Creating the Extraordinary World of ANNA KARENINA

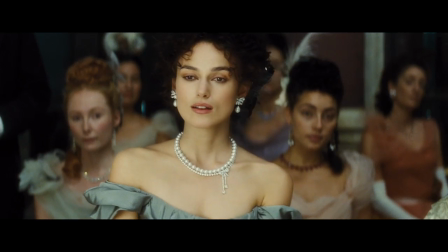I wanted to give the story of Anna Karenina a whole new life. The rules of a period film have been completely broken. This is taking style to a whole new level. The beauty of making a film is everything is possible.
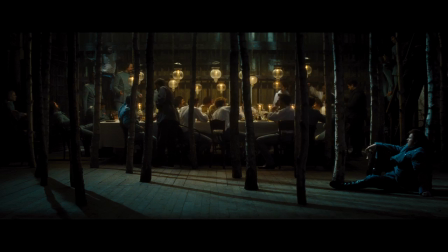There are a lot of locations in the script. I go to locations in Russia and they say, yes, we have made seven Anna Kareninas here.
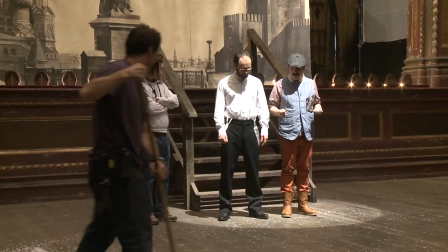And you'd kind of go, oh, God. He just began to think,
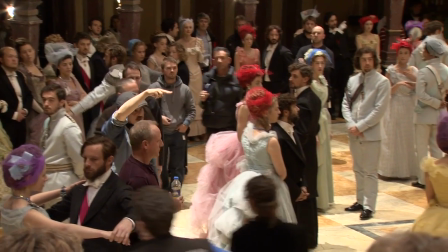God, I'm just following the path of so many other films before me until came the day where everything
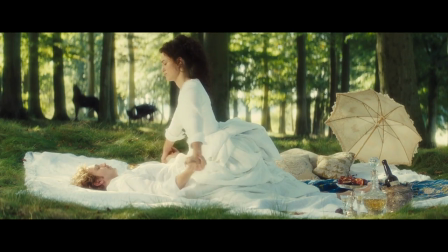changed Anna Karenina was written in 1873 and the Russian aristocracy
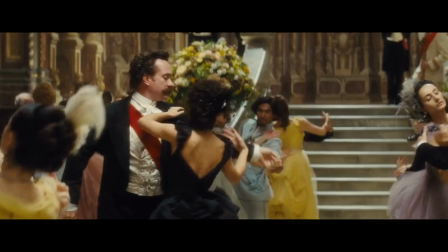at that time were constantly looking to France and trying to emulate that way of being you did have these
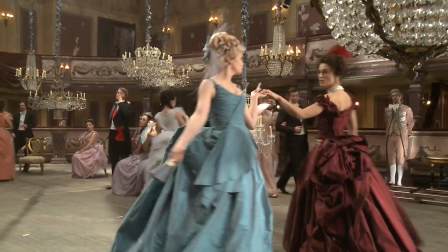people that were pretending to be something that they weren't all the time they were living their lives as if upon a stage I was wishing to
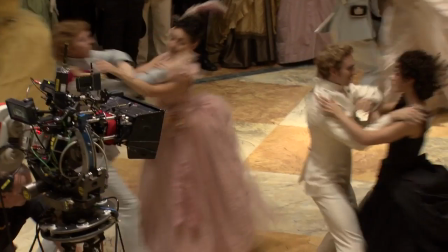myself that I could just set the film in one location and this gave me the idea to set the majority of the film in a theatre. When we all got to hear of it, it energised everybody. We built this enormous mid-19th century theatre set and it became this magical space.
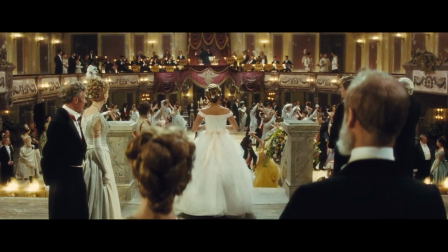The first time I walked into the theatre it was marvellous, I had only seen pictures.
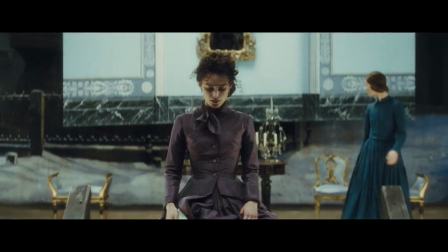What is the point in doing it safely and what's the point of doing it if you're not totally challenged by it?
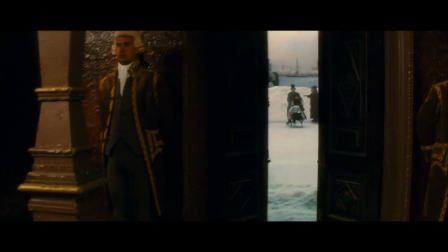I think it He gives Joe more freedom, actually. It means he can be much freer as a filmmaker. You're going behind, behind.
Smatry, smatry!
Every day, there's a new set, and the sets metamorphosize in front of our eyes.
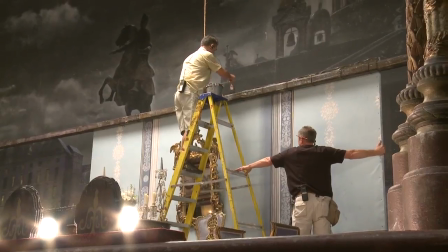As you leave the set, there's a new team coming in. It's like a 24-hour factory, really.
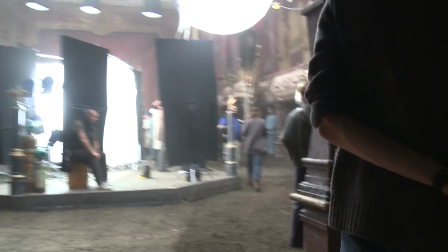They shut off elements of it, just with lighting or with walls, to create different spaces inside of it. And each one of them is completely unique. The ones that are the big set pieces are the easier ones to do.
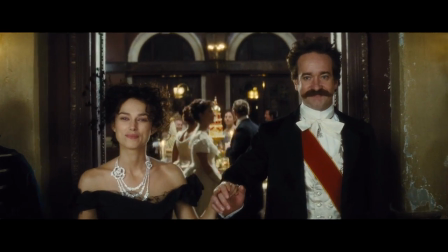I mean, the ball really lends itself to the theatre space. Then we have the opera in the theatre space.
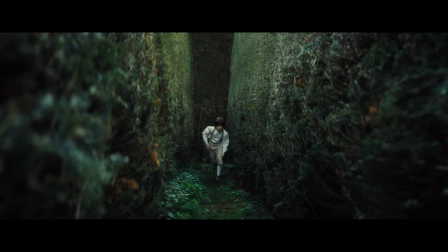Each room, each world can stem off the same one sort of core, which is this theatre. You know as soon as you enter a theatre that you are required to use your imagination. So it's always a space that totally changes. Just like that was an ice rink, and then I'm suddenly filled with chandeliers. When we see the Oblonskis who are in the prop room, that is their drawing room.
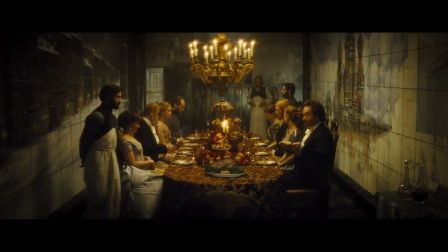When we see them in the dining room, which is the paint frame, it's their dining room.
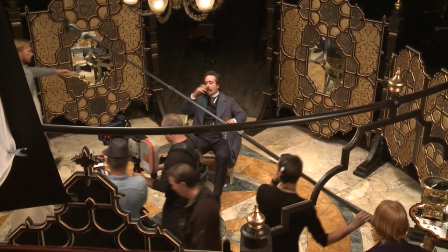So, once we're in and we know where we are, we are absolutely believing that these things are happening within this space.
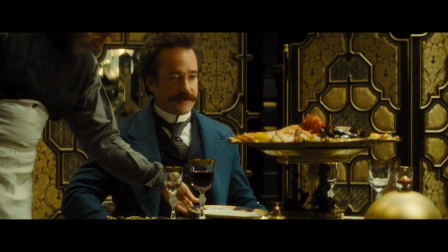Who is he? He's a rich, good-looking cavalry officer. Nothing better to do than make love for pretty women.
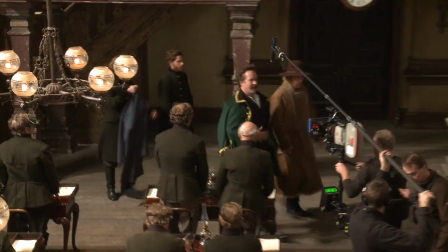The kinetic energy that progresses the drama from scene to scene is a real attempt to create this momentum.
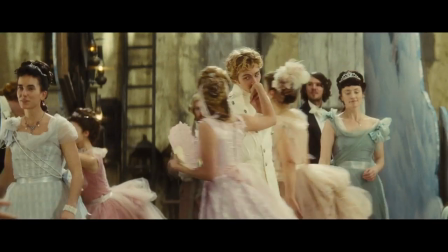Joe wanted to make Anna Karenina like a ballet. What interests me is how rhythm can express emotion.
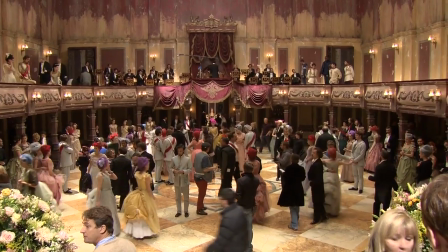The ball scene in particular, I loved shooting. It was a completely extraordinary thing, telling the story through the moves and how much a part of the character the dance sequence was and then again you know how
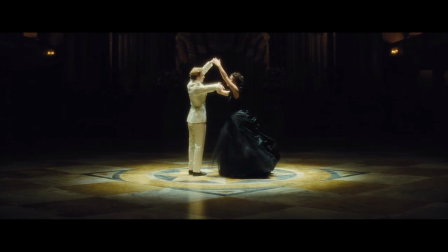joe was shooting it it's rare that dancing is filmed well you need sometimes to go further away or come closer in order to enhance
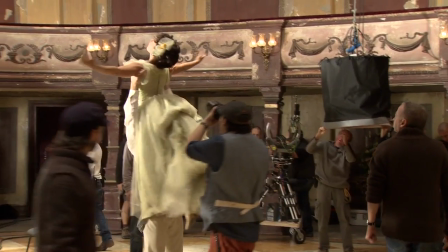the beauty of it and so in that sense i think joe understands dance very very well and he dances along and the camera dances along what was great was
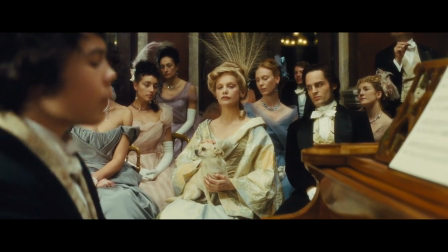working with dario because for certain scenes he already wrote the music beforehand his music inspired a certain way of thinking all these scenes have
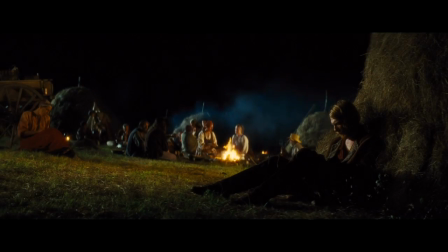come to life thanks to the music there's one element of the film that
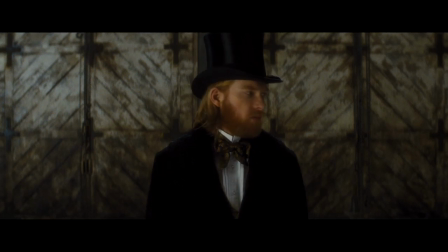is very different which is the levin story levin turns his back on this superficial society and chooses to seek a more authentic mode of living so his
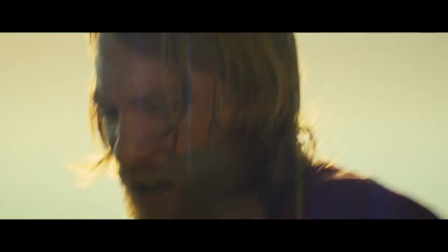sequences are shot in location in russia and have a more traditional cinematic
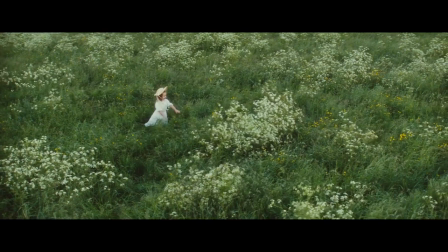reality A great director, in my opinion, is somebody who can convincingly create a world on screen that the audience will believe in.
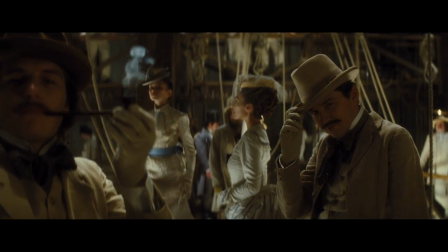The puppet theatre that I grew up in was a crazy, beautiful, handmade world and that's what we tried to create with this film.
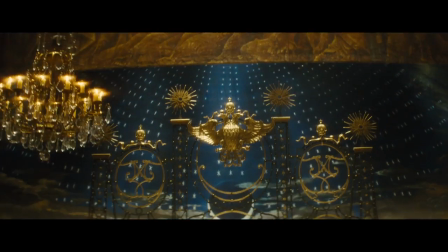We are in a world that offers itself up as unreal, in fact as almost magical and fantastical.
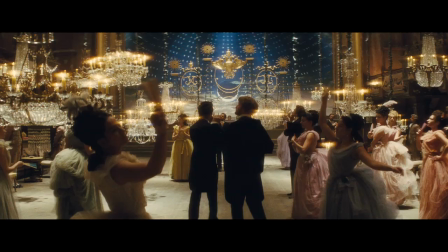We know that our imagination is going to be used, we know that reality is going to be suspended but I think ultimately we're trying to hold a very beautiful mirror up to life.